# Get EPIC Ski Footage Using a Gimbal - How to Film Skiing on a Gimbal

Welcome back to episode 3 of the How to Film Skiing Masterclass. In this video we're gonna walk through everything you need to know about filming skiing on a gimbal. Let's dive in. In the past couple episodes we've covered a lot already. How to film skiing in the backcountry, all of the equipment that I use, and today we're zeroing in on one of the most revolutionary ski filmmaking tools, the gimbal. I'm gonna walk you through a few things about the gimbal that can really make your life easier once you're on the slopes. So let's start with the basics. What is a gimbal and why is it a must-have for filming skiing? The gimbal allows you to create fluid movement in your shots.
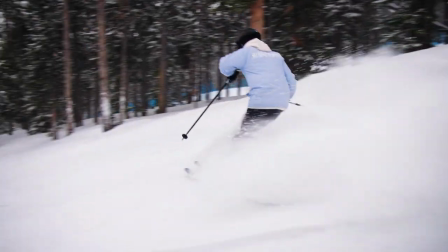[0:37]
So by getting rid of all the shakes and the bumps, this can really help elevate the production of your ski film. So I have the Weeble-esque gimbal here. I love this gimbal because it's compact and it's really rugged. I've dropped this down a mountain dozens of times.
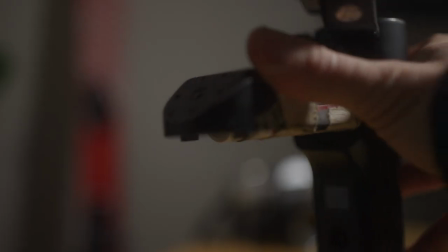[0:49]
I don't really protect this thing very well. So as you can see, it's got tape on it. Things are broken, but it still works super well.
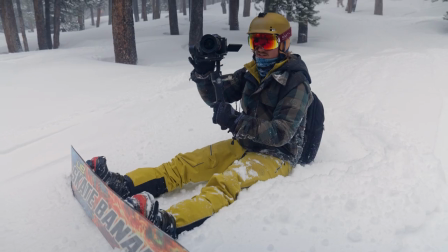[0:55]
It does everything I need it to, so I keep it around. I just fell down and knocked things loose. Let's dive into quickly how to balance it. There's a lot of videos out there that will walk you through everything you'll need to know about balancing a gimbal. So I might breeze over some sections. So if you have any questions, either drop a comment below or go check out any of the other videos on YouTube and they'll teach you just fine. You put this plate on the bottom of your camera. I take that plate and I line it up with the gimbal. Then attach it to the gimbal and you screw this piece in. You'll notice that it doesn't really balance right away. So you have to change the X, Y, and Z axis. Axes? I don't know. So you can tell it's not really balanced. If it's balanced, it'll sit perfectly here. Let's do that real quick. Okay, you can tell you successfully balanced the gimbal when you can move your camera to a certain position and it stays in that exact position. It will also stay steady when I want it to stay steady. All right, now they have a basic understanding of how these gimbals work. Let's take it out and put it to action.
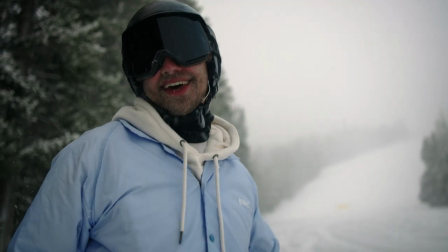[1:50]
So we are at the ski resort. We have the athlete Tim here and we're gonna be getting some shots on the gimbal.
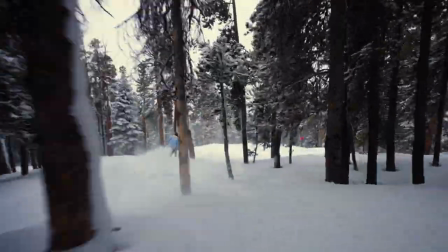[1:55]
When you're skiing, you're typically moving pretty fast, there's a lot of bumps, there's varied terrain, and the gimbal can allow you to keep your shots steady. Alright, so let's get a few shots and then I'll walk you through some of my panning and tilting techniques when I'm filming on a gimbal. Let's keep going.
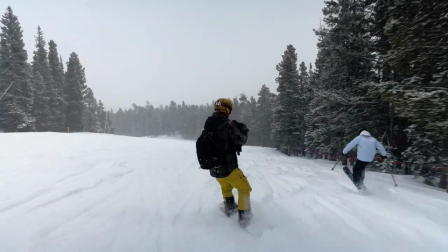So the two modes I normally like are the pan and tilt mode and then just the pan mode. When you're panning and tilting like this, I love getting some of the more dynamic movements,
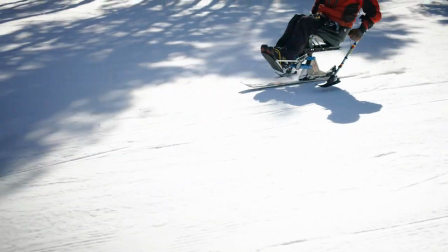[2:24]
showing the sky and showing the snow first and then panning up or panning down.
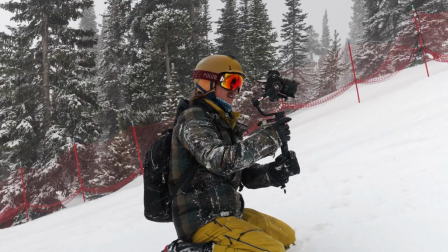[2:28]
However, the more you do it the more you'll realize that some axes can be thrown off because you're going downhill You're dodging trees things can get a little bit wonky So to keep things even more simple You can avoid the pan and tilt mode if you're just trying to get a locked on follow cam shot by just Doing the pan mode that allows you to keep your subject in frame without complicating any of the movements You'll see I'm on a snowboard today instead of on a ski The reason is is with a snowboard you're facing the direction
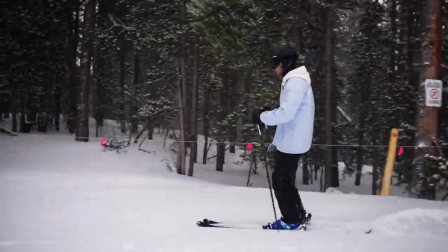[2:57]
of your athlete So this allows you to not have to turn as much depending on the shot list and depending what we're trying to get.
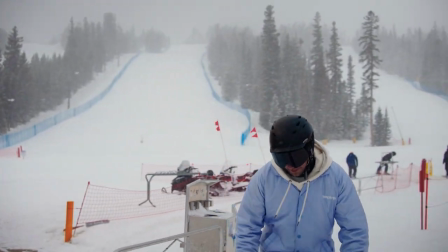[3:03]
I will sometimes be facing this direction. I'll sometimes be facing this direction. Sometimes I'll just be doing a traditional follow cam where Tim is in front of me.
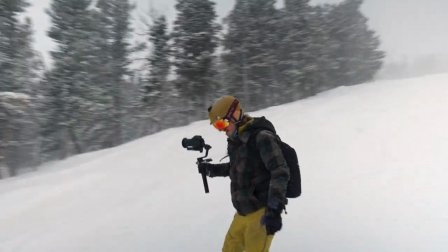[3:10]
But I like to have the option of skiing and snowboarding because that can allow you to get different shots a little more comfortably. In addition to all of the gimbal shots you may be getting on the mountain, I think it's really important to capture the lifestyle of skiing as well.
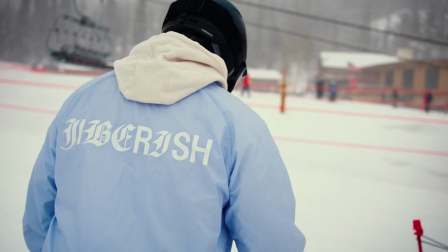[3:22]
It's not just about the powdery downhill fast moving shots.
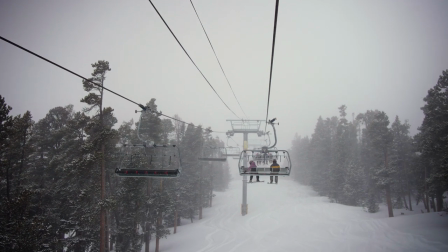[3:26]
Some of it is the lifestyle of sitting on the ski lift or going into the lodge or unpacking your boots from the car but remember that in order to tell the best story you need to have a clear beginning middle and end to do that you need to capture all aspects of the
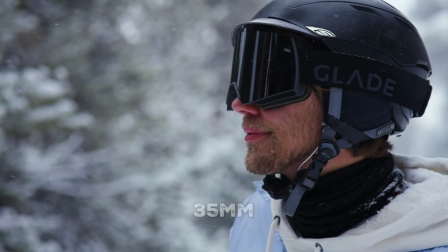[3:39]
process i try to bring a few different lens options i've been shooting on the 35 millimeter all day which is great but
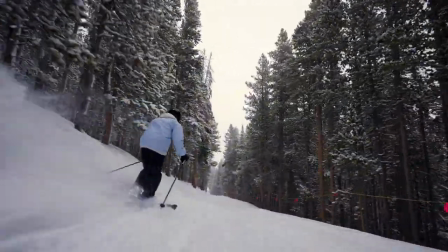[3:47]
i want to get a little wider and a little closer to our athlete to showcase more of the landscape a wide angle close to your subject is like the coolest shots
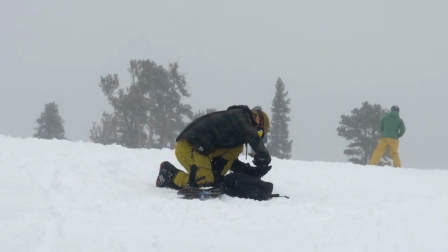[3:55]
I think you can get in skiing. So I like to make sure to change lenses every few runs to get varied looks while we're out here. I think the hardest part about filming skiing on a gimbal is trying to keep your subject in frame while you're moving fast.